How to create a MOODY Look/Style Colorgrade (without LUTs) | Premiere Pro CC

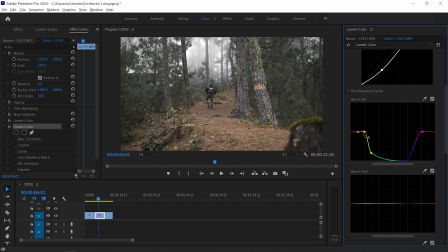You can alter with the colors as you wish. Then the oranges in the ground, I'm just gonna pop them up, just moving this point just a little bit up, just like that, to saturate it a bit more. Now, the next curve that we have is the hue versus hue. And in this one, it basically acts like the tone curve in HSL in Lightroom, where we can alter the colors.
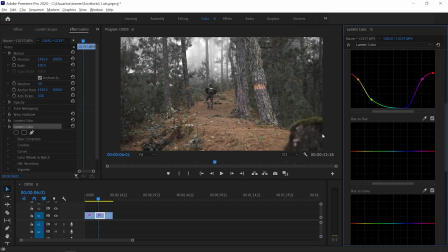So in this case, what I want to do is maybe alter a bit of the greens to a more emerald-like color. So I'm just gonna select this point over here and move the greens all the way down towards the emeralds, just like that, guys. All the foliage in the ground, I'm just gonna ump it up towards the reddish tones, just like that.
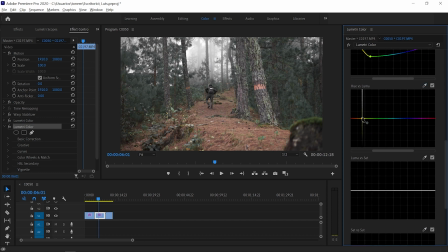And finally, in the hue versus luma, I'm just gonna ump up a bit of the reds to make them pop up just a little bit more. Not too much, I don't want the ground to glow or something like that, just a bit. Okay, now it's acquiring a bit of that taste. You can see what we've done by clicking on and off the curves, and it's looking quite good, guys. Maybe
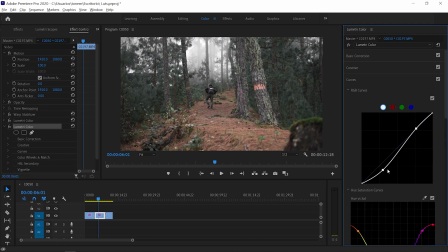I would go back to the main tone curve over here and add a bit more contrast, just like that. Okay, so it's looking nice, guys, but we're not quite finished. Next up, I'm gonna add a teal color to the shadows just to emphasize a bit of that moody, cold vibe. So for that, I'm gonna go to effects, Lumetri color once again. I'm gonna drag it over our clip, another Lumetri stance.
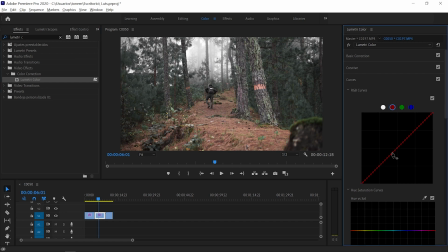And here in the tone curves, what I'm gonna do is go to the red tone curve, make a point in the middle so we don't affect the higher part of our tone curve, and just move the shadows and the blacks all the way to the right side. And as we can see, if the further we move it to the right, the more teal color appears in the shadows and in the blacks. Not gonna go move it too much, just around there. And it's a very subtle touch, guys, but it really adds to this cold vibe that we want to achieve. Now the teal color has appeared in the shadows, but also in the blacks, and that's something I don't like.
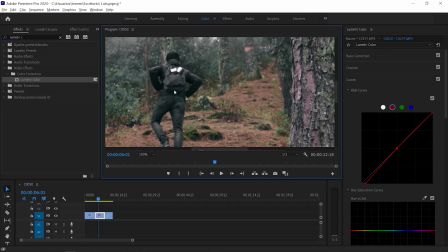So if we zoom in, we can see that the blacks of the subject have this green vibe, and I'm not really liking that, guys, this green tone. So for that, I'm just gonna add another Lumetri color over here, drag it on top. And this one, we're gonna go to the Luma versus Sat curve over here, make a point in the shadows and drag the blacks down.
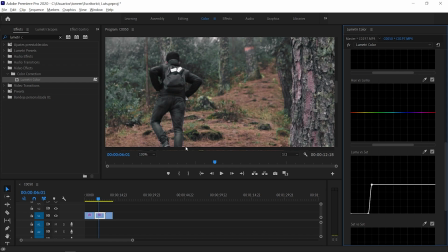Basically, now what I've achieved is desaturating the blacks completely, so there's no saturation in darkest parts of our image. Okay, so next up, I want to darken some parts of the image and lighten another ones. So for that, I'm gonna use something like the gradient filters that we have on Lightroom.
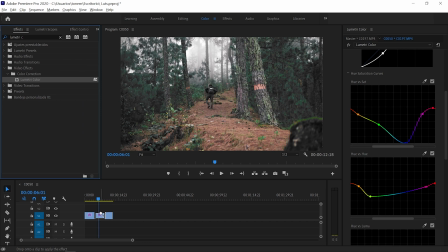So in this case, I'm just gonna drag another, once again, another Lumetri color over our clip, go to effects controls, and in this one, I'm just gonna select the masking tool. So in this case, I'm just gonna select the rectangle tool. Just drag it all the way to this part of the image. I'm just gonna darken this part of the image in general.
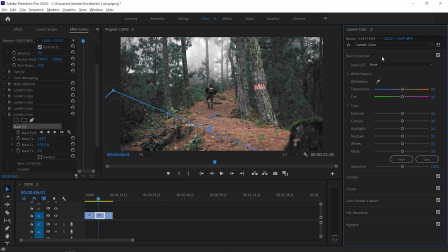Gonna feather it out as much as I want over here, and then just drag the exposure down of this part of the image to make it a lot more dark. And then I'm just gonna do the opposite, create another effect, another Lumetri color over our clips.
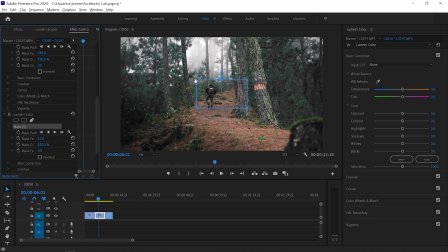And this one, I'm gonna create a mask on top this time to make the brightest parts of our image pop up a lot more. Something like that. Feather it out once again, and then just add a bit more exposure over here, and that basically adds a lot more contrast in the image on top and on the bottom, centering our view in the middle where our subject is,
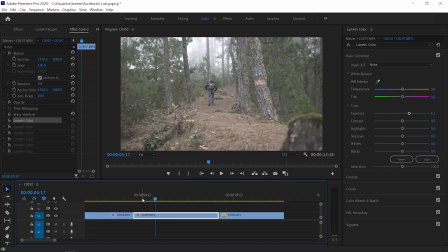guys. So we can see that before and after, this is how the clip was originally.
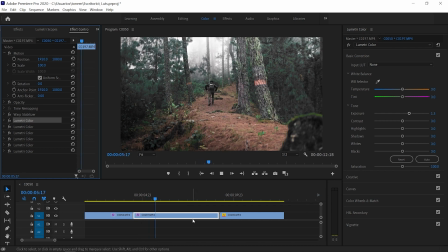And then if we apply all the Lumetri colors once again, and yeah, it's looking very moody and very acquainted to the situation, guys. I'm liking it a lot. It's a very stylized look. And yeah, we've added a lot of Lumetri color layers, but it really looks awesome, guys. And this is the effect that we wanted, very acquainted to the situation. Now let's do another one.
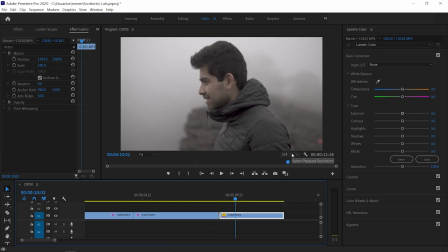Let's do this one where Kevin is in the middle of the frame, and here we have some skin tone, so it's a bit more complex. Okay, so this one is a bit more complex, guys, because we have some skin tones. I want to achieve correct skin tones. We don't want him to be something unnatural or yellow or reddish or anything like that.
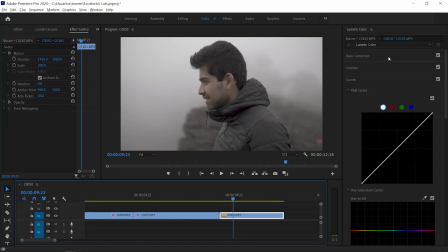So the first thing I'm gonna do is go over to the Lumetri tab once again, and in basic corrections, first of all, we're gonna correctly white balance this image. Here we can see that it's affected a bit of the tint and a bit of the temperature to bring them up.
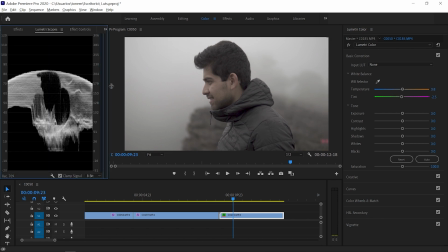And then we're gonna go once again to the Lumetri scopes, to the Luma waveform, and correctly white balance all of this image.
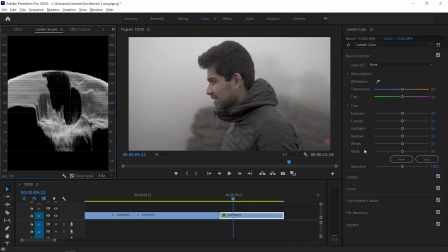So for this one, I'm just gonna do the same basic corrections, the white balancing and all of that, just gonna jump that.